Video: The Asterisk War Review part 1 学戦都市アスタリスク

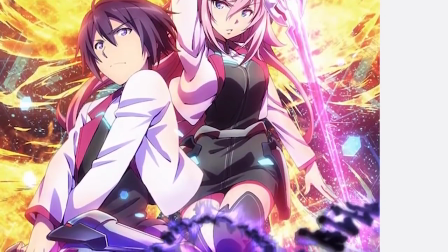[4:01]
Moreover, the girls uniform has an unrealistically tight little miniskirt that would break the dress code at any school which actually bothered to have uniforms,
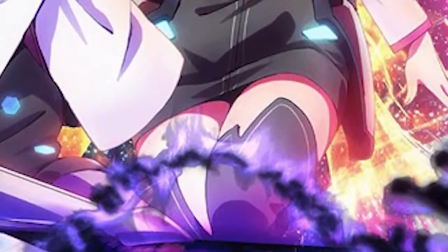[4:09]
along with sexy thigh-high stockings that show off just a few centimeters of flesh, which are known as the absolute territory.
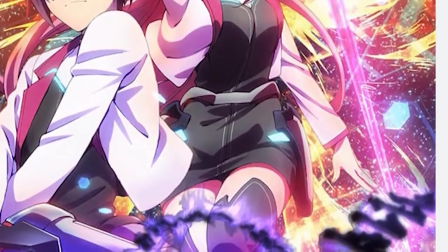[4:16]
The idea that she can position her legs like that without the skirt riding straight up and flashing her panties is a fantasy that only anime can create,
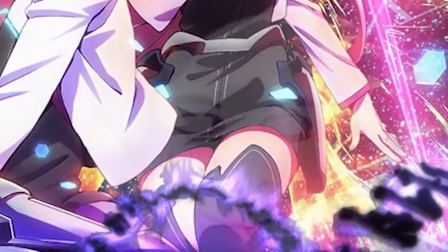[4:23]
but it puts into your head that surely, if you watch the show, you'll get to see the rest.
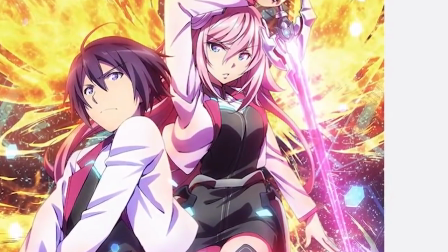[4:28]
Her rather large breasts are very pronounced by the way that her chest is pushed out, even though she's looking at a downward angle,
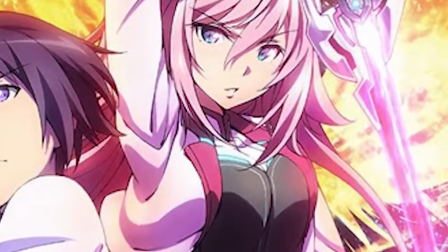[4:34]
So all of you at home, I'd like you to look down at something while puffing your chest out a little and see how that feels.
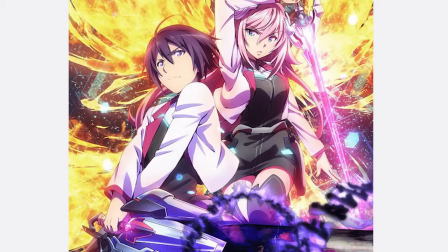[4:39]
Anyway, the point is this is going to be a fan service show. Both of the character designs are what I would describe as light novel default characters.
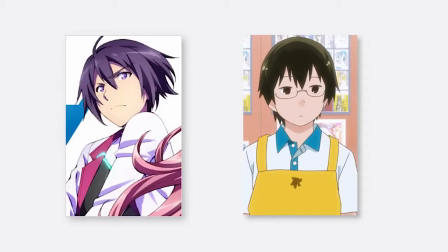[4:47]
First, let's take a look at light novel guy. What separates light novel guy from harem guy is the pointiness and swooshiness and possibly color of his hair.
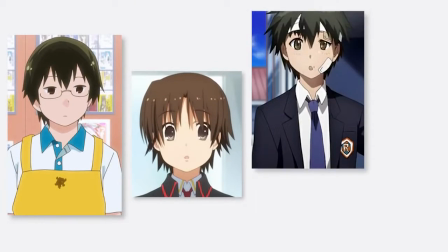[4:56]
A typical harem guy or otherwise milquetoast Yuji Everylead dude has black hair,
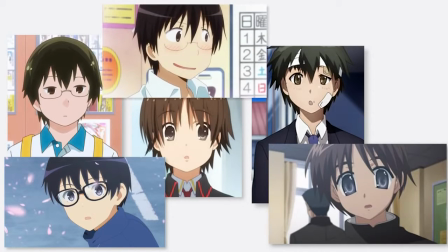[5:01]
sort of like a bowl cut or just a drab, boring look to him, and maybe glasses, so that he looks like basically every random 15-year-old Japanese kid.
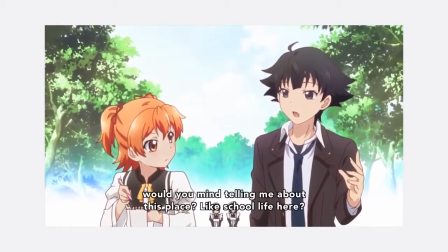[5:09]
What separates Light Novel Guy from Yuji Everylead is that Light Novel Guy is how an edgy,
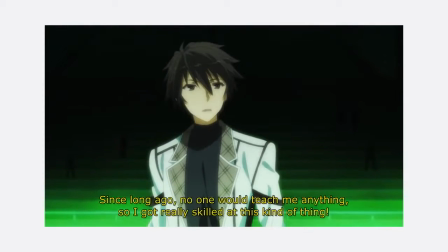[5:15]
too-cool-for-school 15-year-old Japanese kid sees himself.
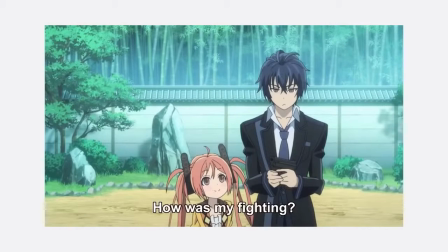[5:18]
He stands out from the crowd a little bit and has a dark, brooding edge to him that lets you know he's the most important dude around.
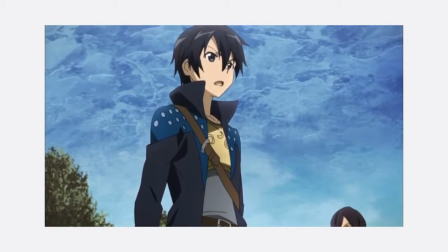[5:26]
He's just generic enough to project yourself onto, but just stylish enough to look like kind of a cool guy when the chips are down and there's an ass to be kicked.
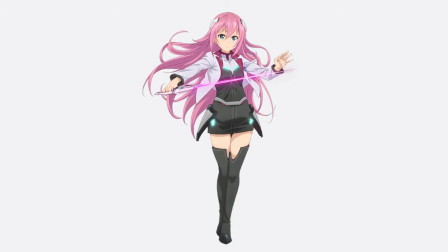[5:34]
Light Novel Girl, meanwhile, is a more specific package, but with a few more variables.
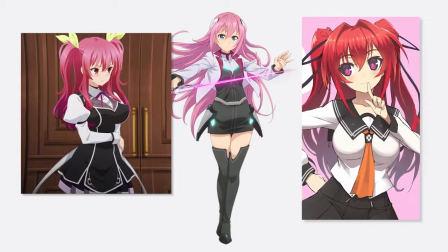[5:39]
She's just a bit shorter than Light Novel Guy, and she has very large breasts, but not, like, crazy large.
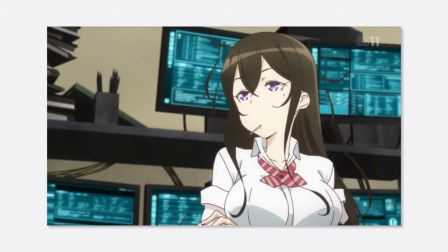[5:45]
If she had really huge boobs, then she'd be the girl with the big boobs, which is one of the side characters,
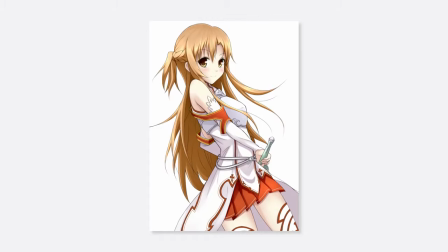[5:50]
so it's important that her boobs be about as large as could be considered reasonably proportioned for her height.
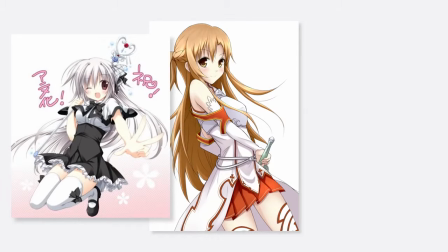[5:55]
She's got a slender body, but just enough leg that she looks like she can muster up a reasonably strong punt to the groin,
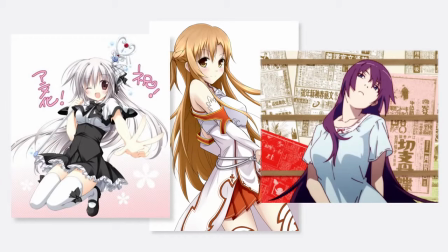[6:01]
and her candy-colored hair falls anywhere from her upper back to just beyond her butt. This is what I call the main girl look.
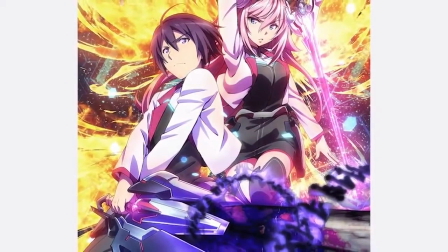[6:08]
So if their overall designs weren't generic enough, we can also figure out their equally generic personalities by looking at their weapons.
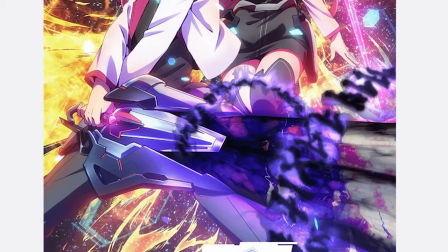[6:14]
Light Novel Guy's got this big dumb sword with way too much shit going on, which I guess is meant to look like it's got a status buff or something, or like it's poisoned.
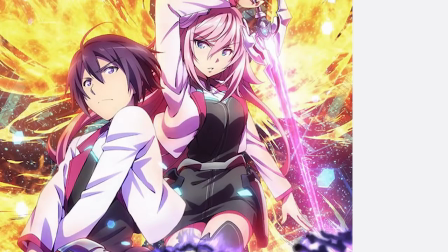[6:22]
Whatever, it looks like a plastic toy that's been possessed by a ghost. Meanwhile, Light Novel Girl has a shiny pink rapier and is standing in a comparatively defensive position.
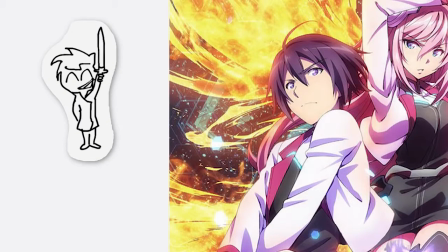[6:31]
Obviously, Light Novel Guy is the type of fighter who's brash, passionate, and maybe a bit out of control from time to time.
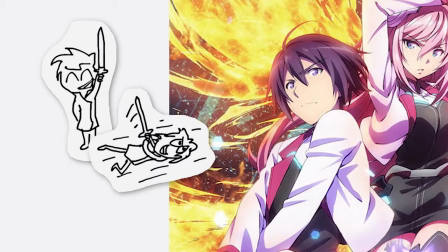[6:37]
He jumps headlong into the action, yells about friendship, and does a lot of damage, in contrast to his typically lackadaisical and confused nature.
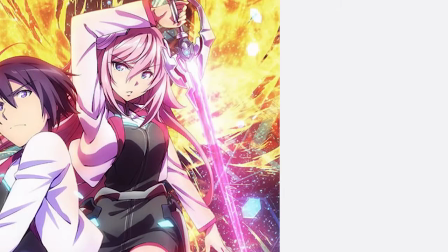[6:45]
Meanwhile, Light Novel Girl is more poised and reserved.
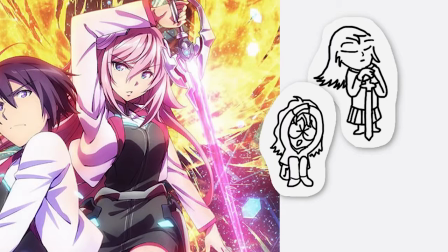[6:49]
She takes herself very seriously and is easily embarrassed because she tries to be guarded with her emotions,
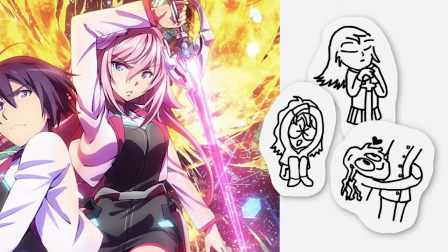[6:54]
but since she's on a crash course with the main character's crotch just by being in the same show as him, then this is going to manifest itself in what many would describe as the tsundere archetype.
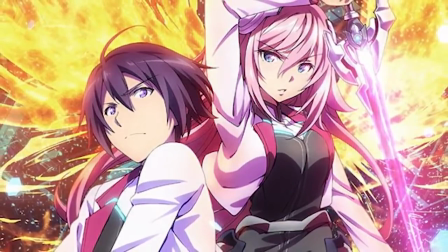[7:04]
Light Novel Guy is going to see Light Novel Girl in various stages of undress more than once, and she is not going to be happy about it.
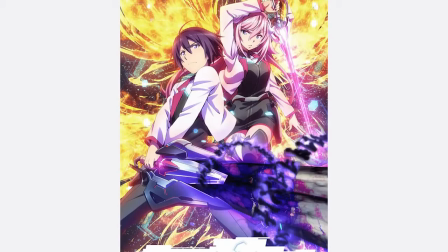[7:11]
The background is littered with garish effects that I'm not even sure what they're meant to represent.
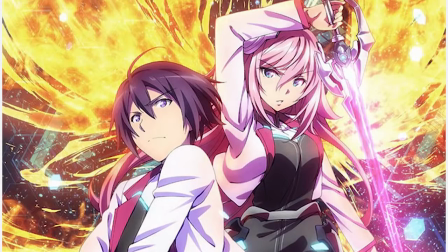[7:16]
The fiery orange shit behind Light Novel Girl kind of looks like it's meant to be in the shape of wings on her back, but then there's also an errant pool of orange crap behind Light Novel Guy,
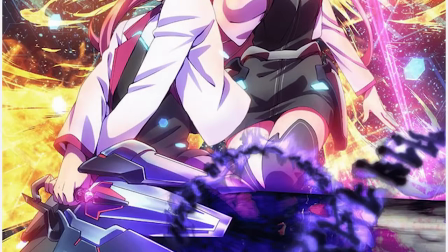[7:24]
so it's hard to say for sure.
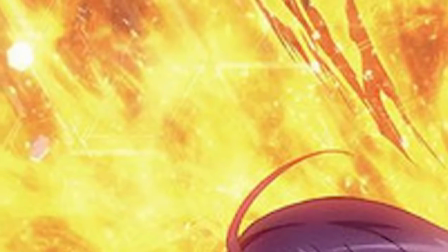[7:26]
It doesn't quite look like an explosion or a fire so much as just like someone going apeshit with a Photoshop tool that makes gradient orange splashes.
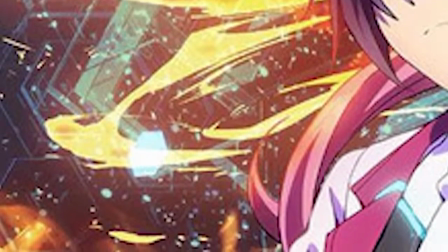[7:34]
Behind that is like a bunch of stars and vague sci-fi-ish doodles that once again don't seem like much of anything.
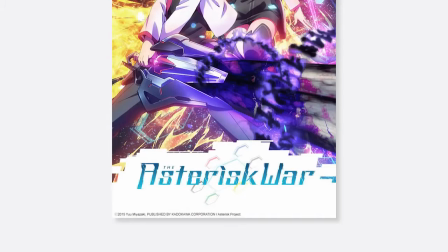[7:40]
The bottom part has been swallowed by this ugly white goo, which in fairness is not the designer's fault.
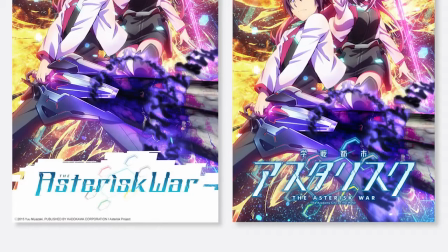[7:45]
The original image has the Japanese title in one of those snazzy light novel fonts, and I guess someone at Crunchyroll just did a really lazy job of superimposing the English title over top of it.
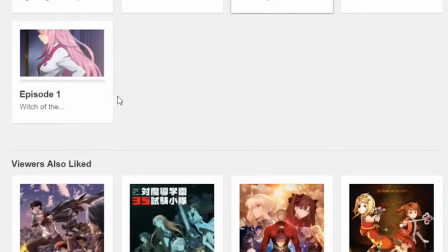[7:53]
Alright, enough of this shit, let's watch the damn show.
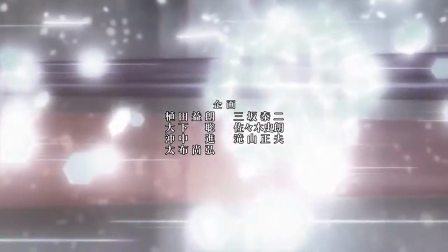[7:55]
Right off the bat, the first episode opens up with one of my most hated anime tropes, the totally pointless shitty fight with no context.
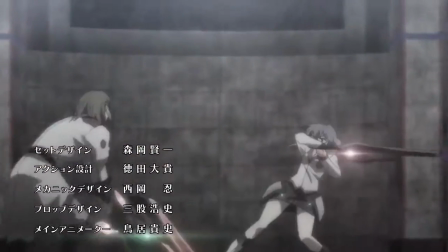[8:04]
Two characters that I've never seen and know nothing about are fighting for reasons that I don't understand.